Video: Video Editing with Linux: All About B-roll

Hey there and welcome back. My name is Gardner. I've run the YouTube and Odyssey channel Gardner Bryant for over 7 years. I've made a career off of video editing on Linux, using free and open source tools, and I wanted to share some of the work and knowledge that I've gained with you. So what is b-roll? B-roll is secondary footage. It's clips that are loosely related to the topic being covered in your video.
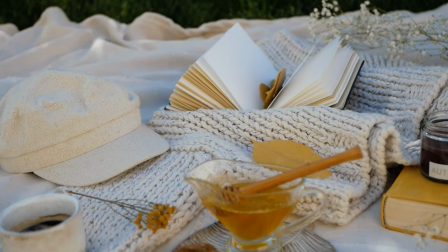B-roll helps fill in the narrative and inform the viewer.
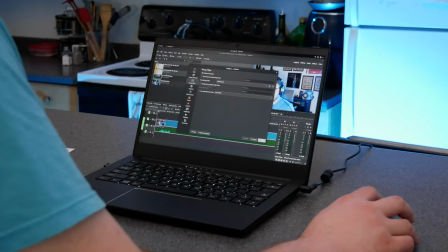B-roll is any footage that is intercut with the main or establishing shot, or, to use an archaic term, the A-roll. So why use B-roll? There's an old adage in movie production, show, don't tell.
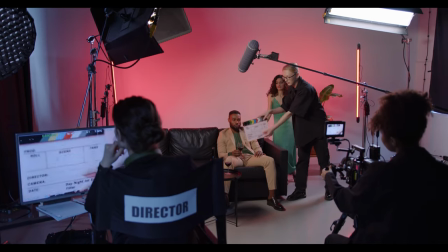B-roll is a great way to do this. The idea is to use the medium we have, video, to convey the story that we're trying to tell.
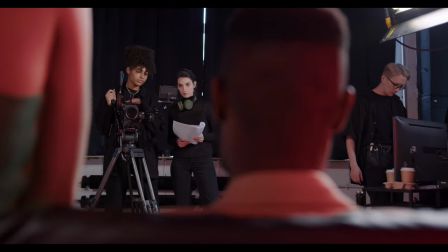And even if you just produce little videos on the internet, one way to stand out from the crowd is to tell a story with your editing.
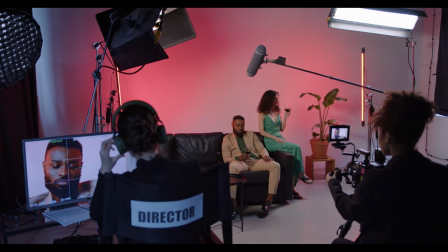Not everyone does this. Some people just turn on the camera and talk and then cut out the ums and uhs. I've certainly been guilty of this in the past. They don't cut to b-roll, and so it's up to the viewer to listen to the story and follow and stay engaged. But if you cut your videos so that they tell your story visually as well, people will naturally stay engaged. So the question is, when should I use b-roll?
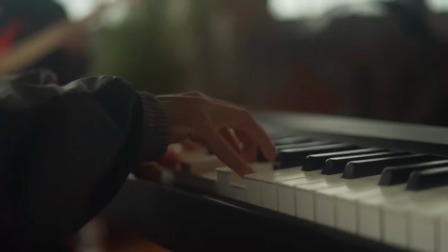Well, you can cut to b-roll during an interview or a talking head segment, using b-roll to illustrate or show the audience what you're actually talking about.
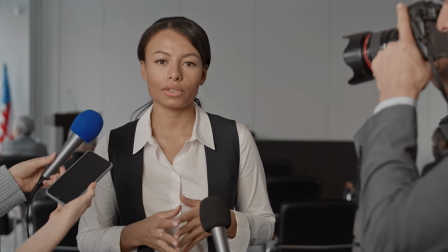If you have a news story reporting on a local business, the reporter will be talking, and the news station will cut to footage of that business.
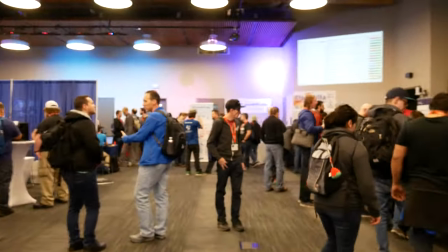You could be talking about the conference you just visited and cut to footage of that, that you captured from the conference floor.
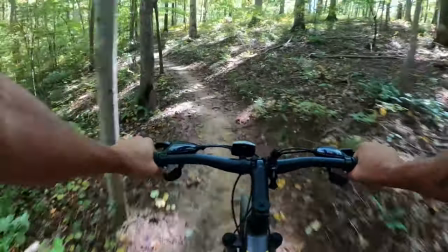Or, if you're talking about your biking trip that you took this summer, you could cut to GoPro footage of that trip. Or, if we really want to get meta, you could be presenting a tutorial series about video editing on Linux, and you might cut to footage of using the program to do the editing. And if we're being technical, pick up shots and inserts, visual effects, and stock footage all count as B-roll as well. So how do I use B-roll? Well, there are a few techniques with B-roll that you should be aware of.
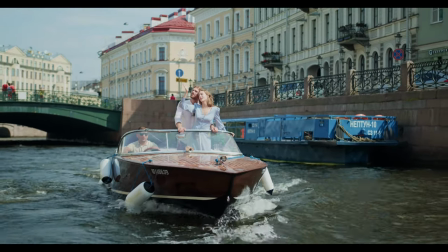First of all, there's the simple usage where you can cut to the B-roll you're talking to. Most of the time, you'll want to do this without the audio from the B-roll.
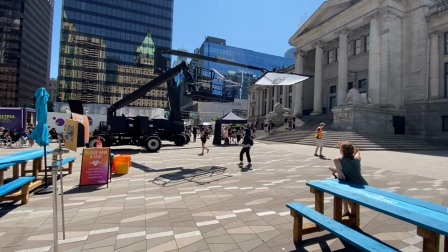Depending on the clip, leaving the audio intact can be quite distracting.
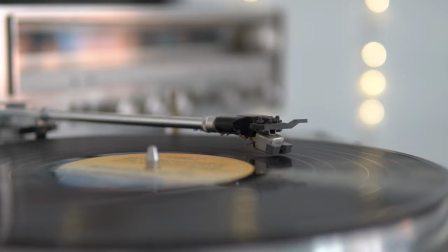However, there are times where leaving the audio of the B-roll audible is definitely the right move. B-roll with audible sound is the second technique. If you happen to use footage that is of a different aspect ratio, you might find that if you place it over top of your primary footage,
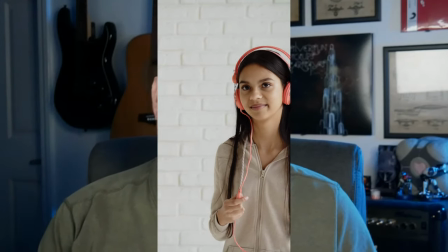you can see the main footage at the borders and edges of the B-roll. There are a few techniques that you can use to combat this.
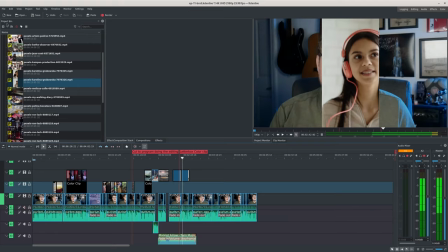I find that if you want a simple letterbox, I'd recommend creating a color clip by clicking clicking this button, then selecting color clip, and select black.
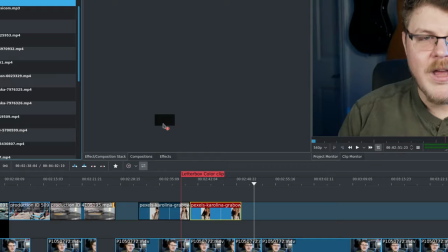Then you can add the color clip on a track between your b-roll and main footage.
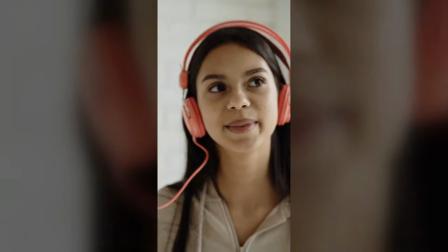Alternatively, you can use a stretched, darkened, and blurred version of the original footage to fill the rest of the screen.
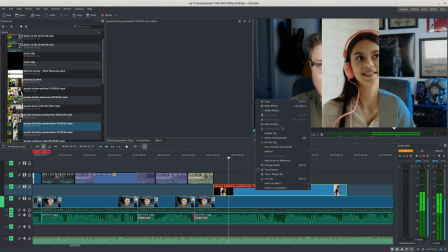Copy your b-roll to the track above, with Ctrl-C and then Ctrl-V.
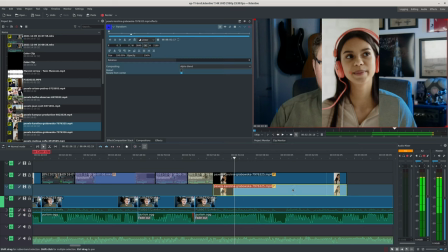Then use the transform effect to scale the lower clip so that it's large enough to fill the entire screen.
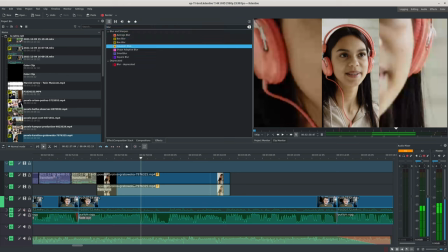Then, add a blur effect and make it pretty intense.
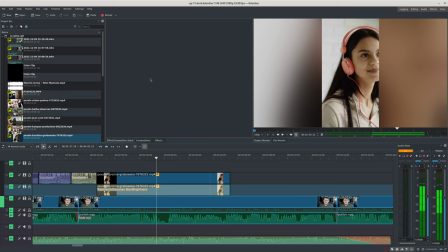Finally, to differentiate the background clip from the actual B-roll, add a brightness effect to the background clip and then lower it. So the question then might be, how do I get B-roll? Well, B-roll can be collected at events, conventions, during trips or at gatherings. It can be shot on any type of camera. It can be shot before, after, or during the production. You can shoot it yourself or you can use stock footage resources. There are great resources out there for stock footage.
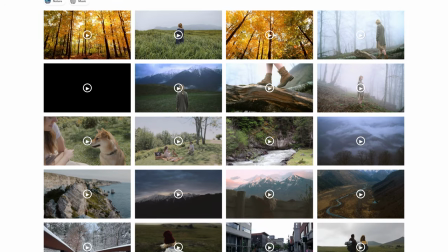You can even find high-quality Creative Commons licensed footage like Pexels.com or even a paid subscription site. Most of the b-roll that I used in this video I got from Pexels. So in this video we learned about b-roll, what it is, how to use it, and where to find it. Hopefully you learned something new and maybe even discovered a trick or two. Thank Thank you for watching, and I hope you all have a great day.